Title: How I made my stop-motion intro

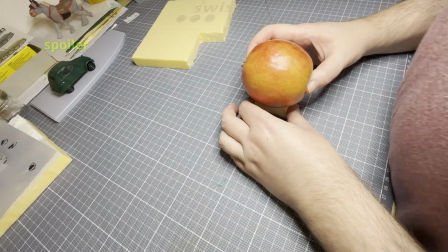(4:26)
In order to position the brush and scalpel properly under the apple, I had to lift it slightly.
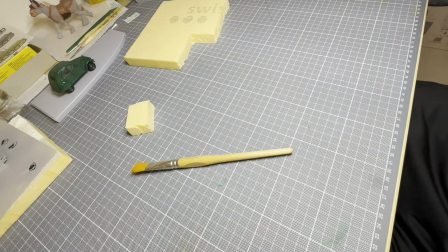(4:33)
After my wife brought home the apples I wanted, I set about constructing the apple elevation using one of the less attractive apples.
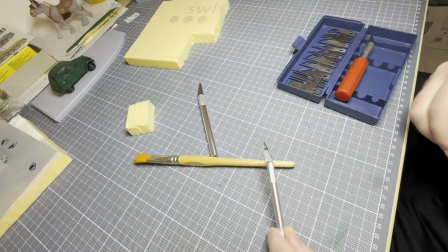(4:41)
For this, I used an XPS board which I cut into 2 suitable pieces.
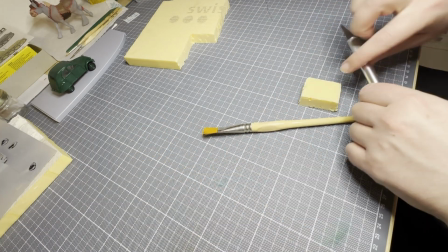(4:48)
To ensure that the apple could stand upright, I needed at least 2 toothpicks.
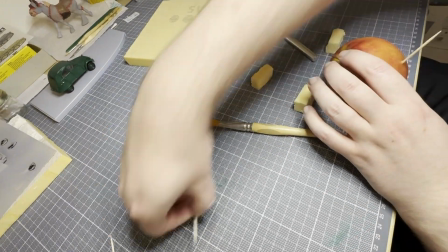(4:54)
I rammed these into the XPS foundations and then into the test apple in a highly professional manner.
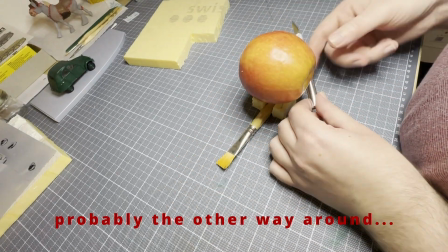(5:01)
It was important to note the size of the foam foundations.
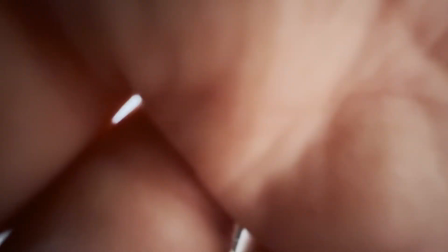(5:06)
These should not be visible when viewed from above by the camera. After completing the acupuncture of the apple,
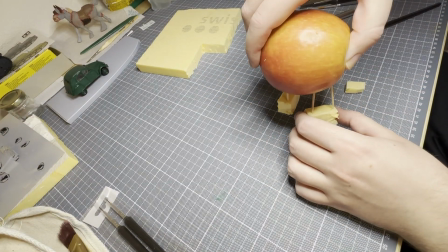(5:14)
I tested it with the 2 desired utensils and, imagine that, it actually worked.
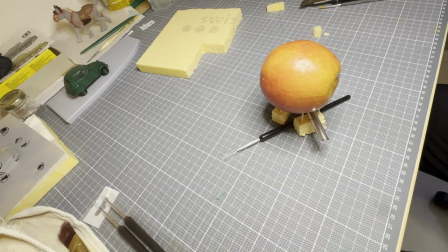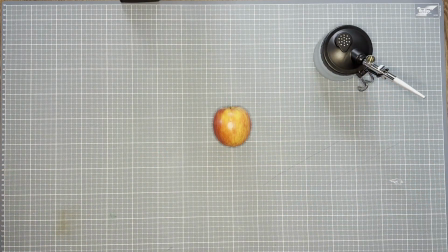(5:27)
Next came the most important step in production, filming the stop-motion images.
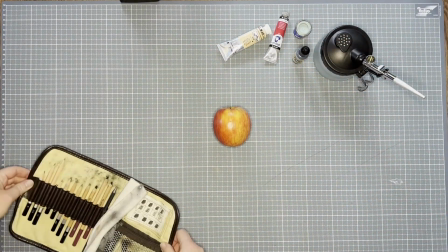(5:32)
To make my life easier and to have the basis for this explanatory video right away,
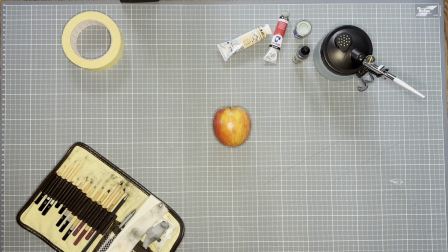(5:38)
I decided to film the whole thing and then cut individual still images from the video. My intro is therefore not a stop-motion film in the traditional sense.
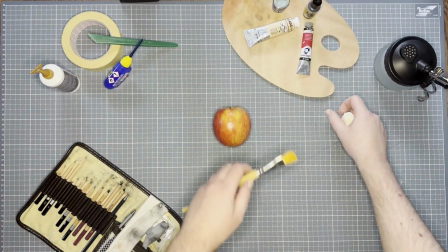(5:48)
I really hope my lovely viewers will forgive me.
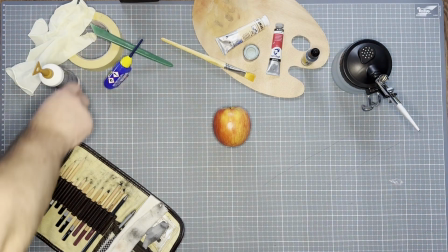(5:53)
So the first thing I did was set up the backdrop, my almost new cutting board with various crafting and painting supplies.
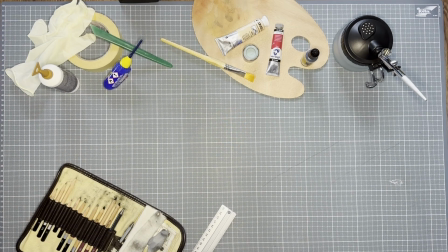(6:01)
Once everything was in place, I threw a few spoonfuls of coke,
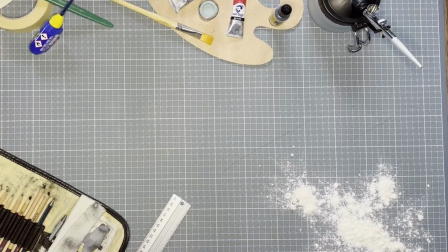(6:08)
flour, of course, into the corner and garnished it with various spices.
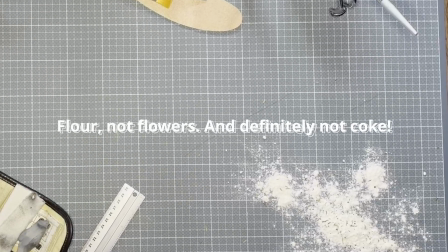(6:14)
This flower corner brightens up the picture a bit.
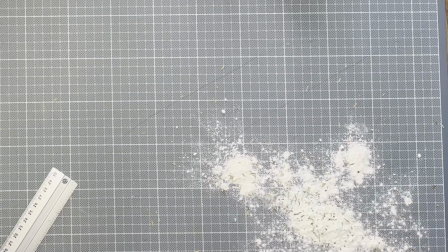(6:18)
I'm also toying with the idea of creating a video or two related to cooking or baking.
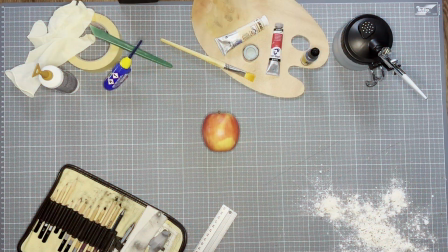(6:24)
That way I would have already incorporated this reference into the intro.
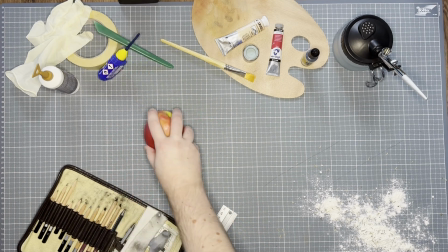(6:31)
Then I tested rolling with the most beautiful of all apples, from the center of the mat to the outside. I wanted a blurred effect of speed, and that was the easiest way.
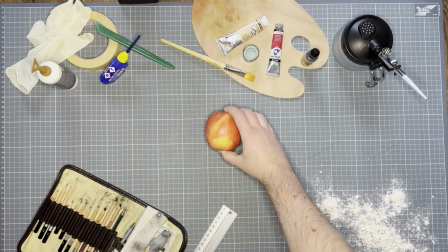(6:43)
So while you see an apple rolling in during the intro, it was actually moving away from the platform. Nothing is as it seems. Once the final attempt was good enough, I moved on to the actual stop-motion part.
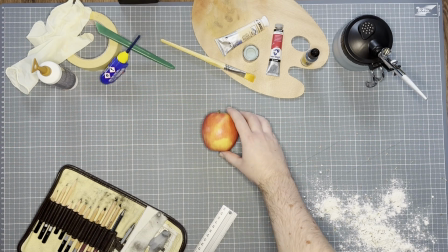Turn the apple slightly, move the brush and scalpel a little bit away, and pause. Then repeat the same thing until the most dangerous spider of all time confronted me with its unexpected visit.
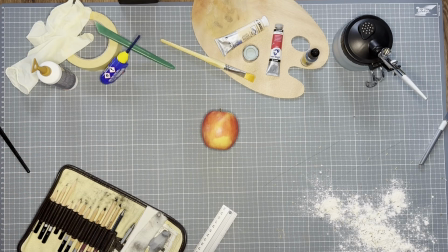(7:22)
We live in the middle of a forest, and even in the depths of winter there are spiders scurrying through our living room. And naked too. They really have no shame.
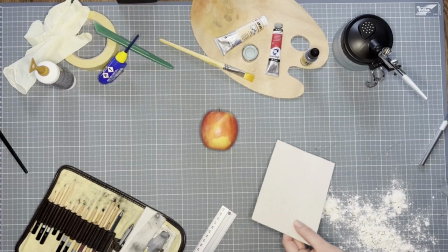(7:33)
As usual, I wanted to catch the spider with a cup and cardboard, but it preferred to hide under the paint palette.
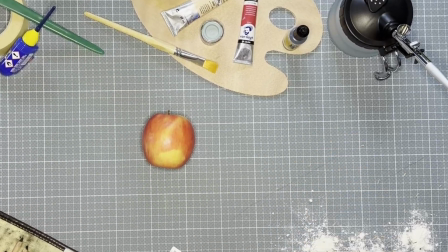(7:41)
Since I didn't want to move it for obvious reasons, I left it there for the time being.
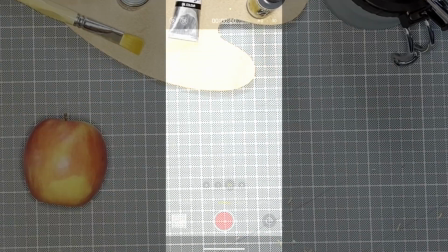(7:47)
In the meantime, the attentive viewer will have noticed that the spider was completely pixelated.
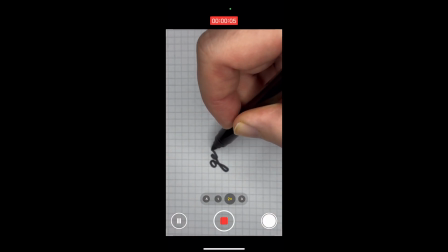(7:54)
At this point, I could claim that I did this deliberately for all viewers who suffer from arachnophobia.
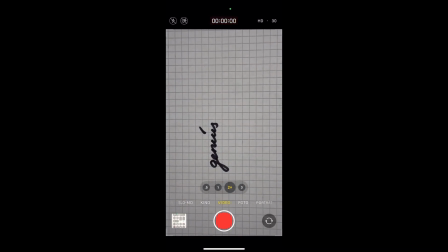(8:01)
But the truth is that I accidentally recorded the entire video in poor quality.
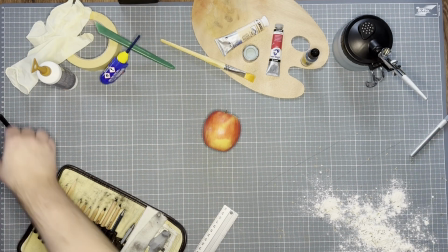(8:08)
This mistake will probably creep in again, so don't forget, this is a very, very professional channel.
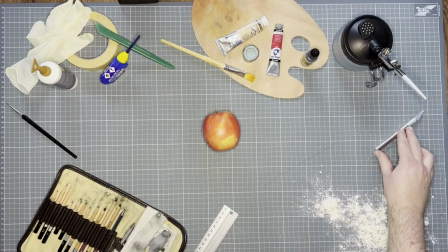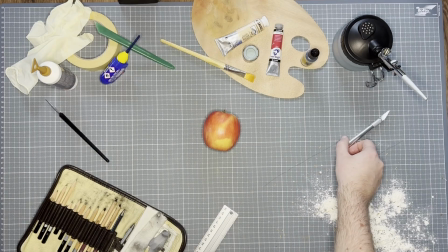(8:21)
After the uninvited guest had hidden itself, I continued with the steps I mentioned earlier, until the spider came out to get some fresh air again.